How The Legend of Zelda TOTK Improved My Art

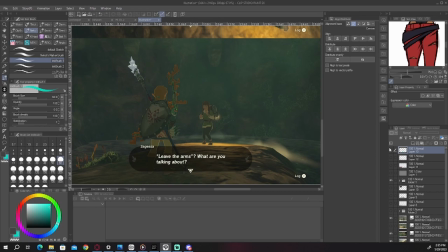[28:16]
And you know, there's this like casual slackness about it, but that's overly detailed about the composition. Anyway, the fact that he's bigger makes him appear to be more in control. And probably not so negative, right?
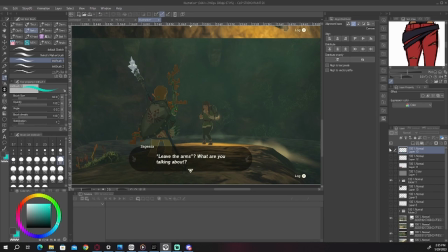[28:35]
Not a negative connotation, right? This could always be flip-flopped. Composition, you can always flip-flop the narrative, but generally, because he's bigger, it also subjectively implies like bigger in personality and whatnot.
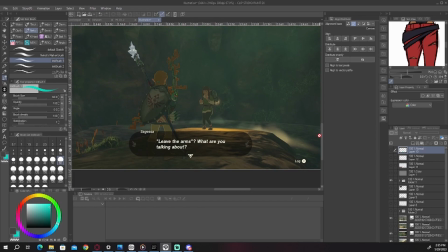[28:51]
Because we're closer and we're like peering over the shoulder, and he's But these are all like very different tones, very different vibes, right? I feel like if you saw this scene, depending on the angle, like this carries a different narrative.
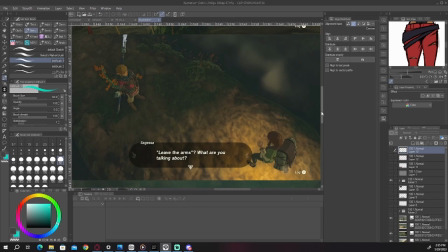[29:05]
This carries a different narrative and like a different feeling when you look at it.
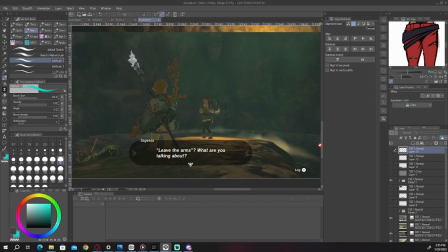[29:10]
And this carries a very different feeling as well. This actually, I feel like, has the least amount of tension than the other two shots. All the other two shots carry much more tension, right?
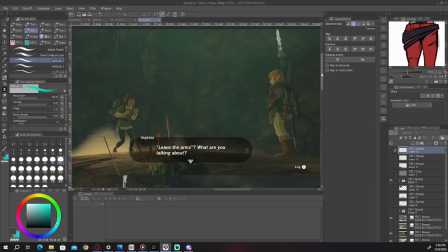[29:24]
And I think there's the other element of like, there's not this dividing thing in front of them. So this isn't dividing them. That adds tension. There's not the same amount of distance.
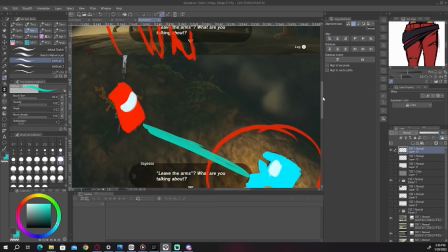[29:38]
That adds tension. They're like significantly closer, right? So because they're just subtly significantly closer in space,
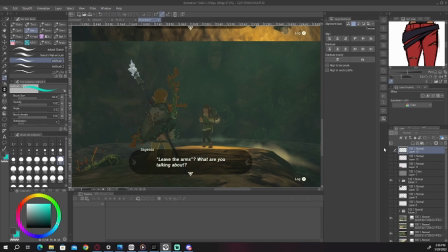[29:47]
it even that kills the tension a little bit, because it's not as like at arms.
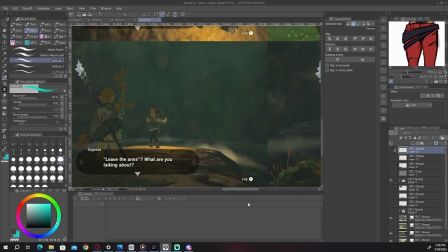[29:56]
And I think we have another one here too, right? Yeah, we have another one here. Oh, also another element, them being more eye to eye on eye level also relieves the tension as well, because they're seeing eye to eye, right? They're kind of on the same page.
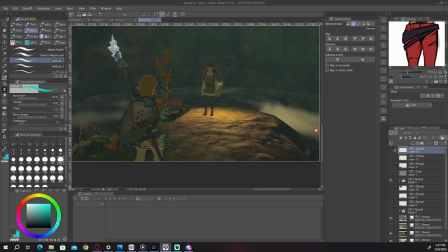[30:17]
And this completely dissolves the tension as well, because they're much more level.
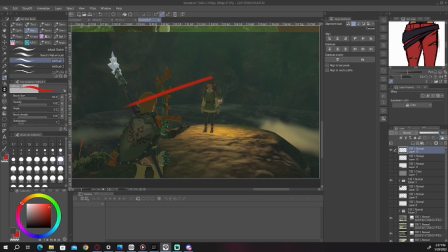[30:23]
Let me bust out my trusty layer. They're much more eye to eye, much more on a level. I don't think, like, she's kind of smaller, but in proportion, there's not as much exaggeration, so she doesn't look nearly as small, right?
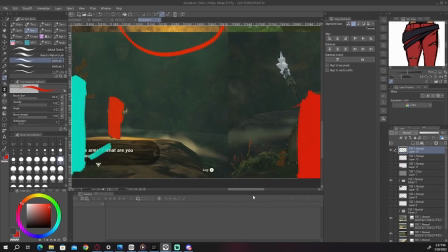[30:41]
Yeah, the size difference is way bigger in the other one.
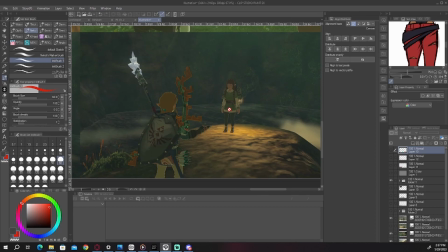[30:48]
And there's also the element of, like, her pose is significantly different now. It's not as on edge, it's much smaller, it's casual, and his pose is very casual, so the tension is completely diffused and gone, right?
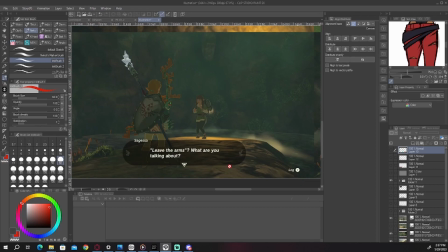[31:00]
But practically the same scene, right? Especially these three, right? Same line of dialogue, as you can see.
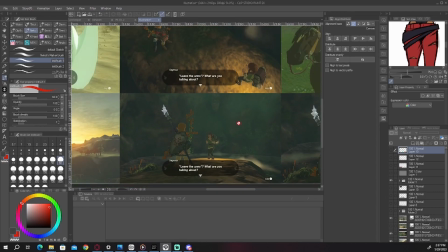[31:08]
So that's like the power of just studying different compositions whenever you're playing any video game. This isn't just like a Tears of the Kingdom thing, although I think like the game's great for it.
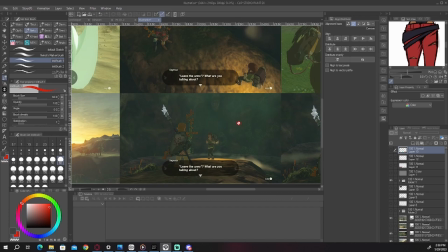[31:20]
But playing any game, you could do this. You could explore different compositions, explore different characters at different angles. You can explore the cinematics, see the angles that they chose, and all these things kind of factor in
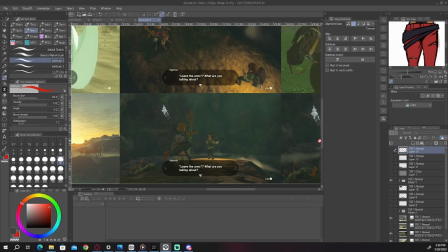[31:35]
how the scene works, how it looks, what decisions were great, what decisions were not.
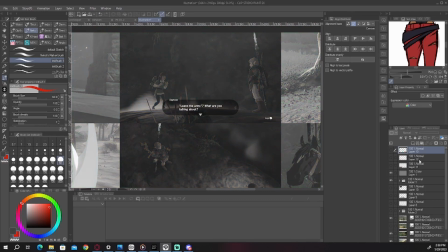[31:41]
And again, like, I highly recommend the simple shape method. Just breaking down simple shapes of, like, hey, this is like my main subject, this is like my other subject,
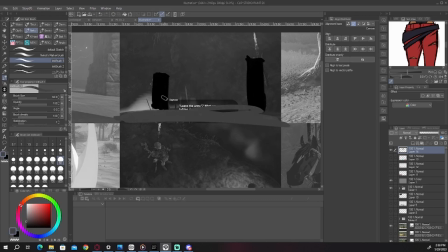[31:55]
and then so we have like the ground here, and you just like put in things one by one just to kind of like break them up,
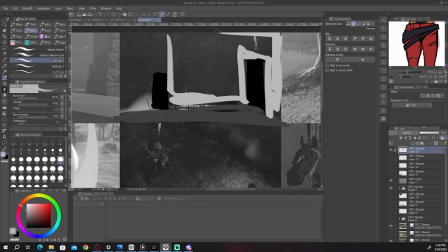[32:03]
right? And we'll just like, boom, add that as like the overall background, because everything else is just pretty much details, right?
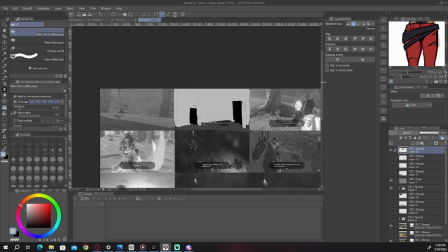[32:13]
Just do that and you will find the structure of so many of these compositions and what makes each composition work.